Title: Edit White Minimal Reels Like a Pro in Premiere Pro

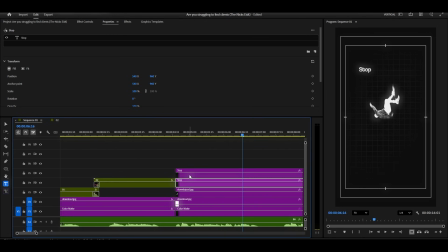Now I'm duplicating the text layer, and I'm typing our second word, chasing. This is going to be our highlighted word, so I'm changing its font to something more elegant. I'm using Edwardian Script ITC. You can download this font easily for free.
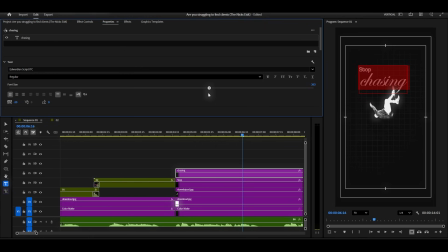Just search Edwardian Script font on Google and you'll find it. I'm increasing the size of this text because it's our highlighted featured word. I want it to really stand out.
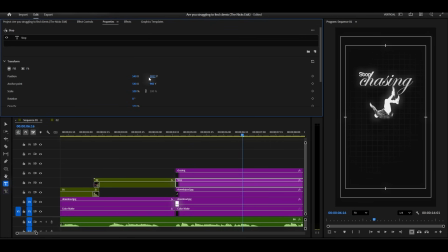Now I'm adjusting the position of the first word according to the second word, making sure they're aligned nicely. I'm copying this layer to create the third text element,
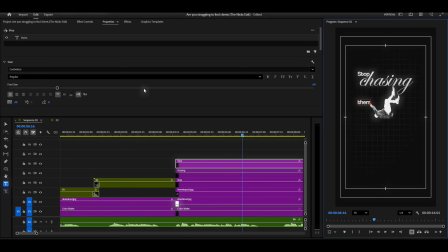typing in the third word, and adjusting its position as well.
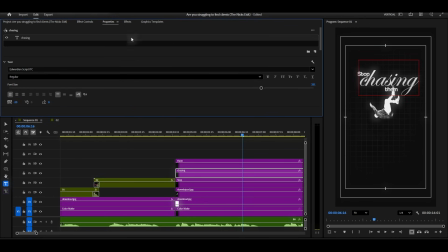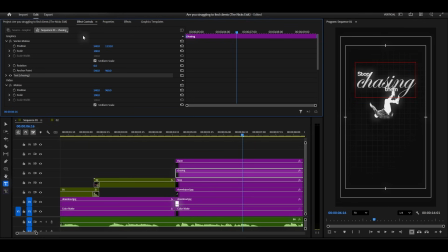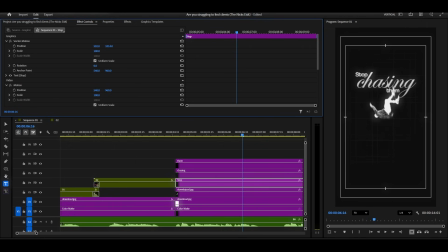Now here's a cool trick. I'm selecting the highlighted word, chasing, and I'm changing its blending mode to difference.
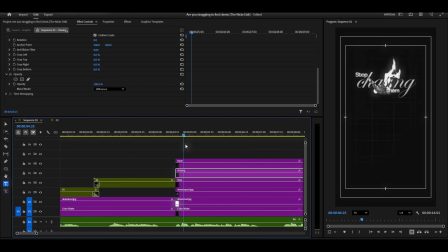This creates a really unique inverted look that makes the word pop in such an interesting way.
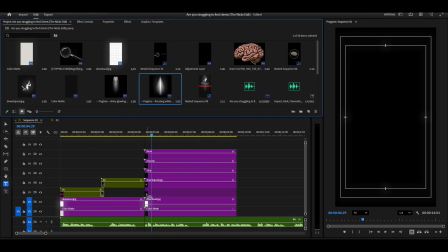Now we're going to add a light element at the top. I'm adding this light image to the timeline and positioning it at the top of the frame.
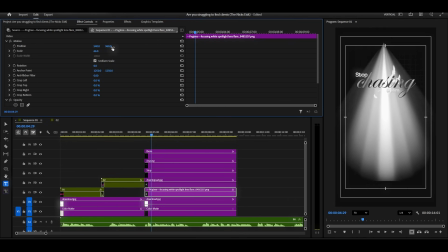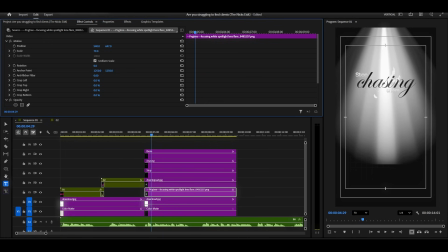I'm creating a mask on the light, drawing it like this so it blends properly into the scene.
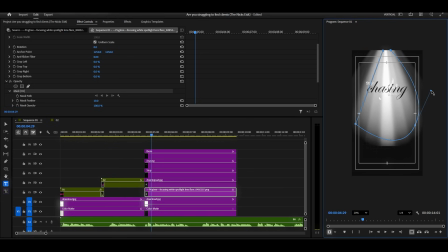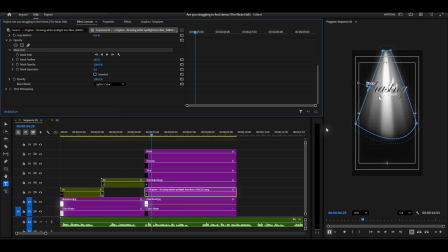Then I'm changing its blending mode to lighter color and increasing the feather value so it blends smoothly and creates that soft, glowing effect. Perfect! This adds such a nice atmospheric touch to the animation. Now we're going to create a flicker effect, which is super cool for transitions.
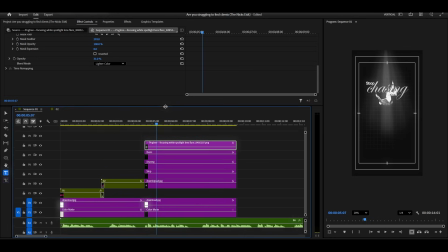I've actually made a preset for this, so you can just drag and drop the flicker effect from the assets folder. But let me show you how to create it from scratch so you understand the technique. If you download the project file, which again is available for YouTube members, you'll find this flicker effect ready to go.
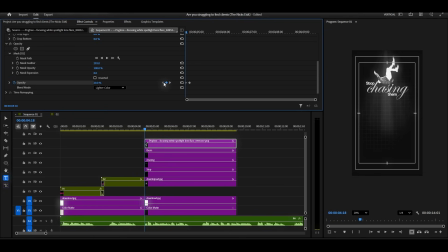But here's how you make it. For the first keyframe, I'm setting the opacity to around 20%. Then I'm moving forward just 2 to 3 frames and setting the opacity to 100%.
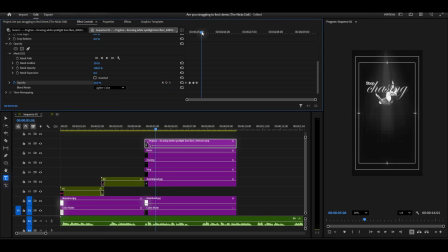Then I'm moving forward another 2 to 3 frames and setting it to 0%. Then back up to 100%, then down to somewhere in between. I'm creating this random pattern like you're seeing here. The key is to keep the keyframes close together, just 2 to 3 frames apart.
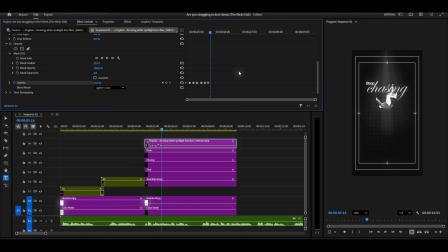This creates that rapid flickering effect. You can see the pattern I'm creating here on screen. This is going to make the light look like it's flickering on and off, like an old light bulb.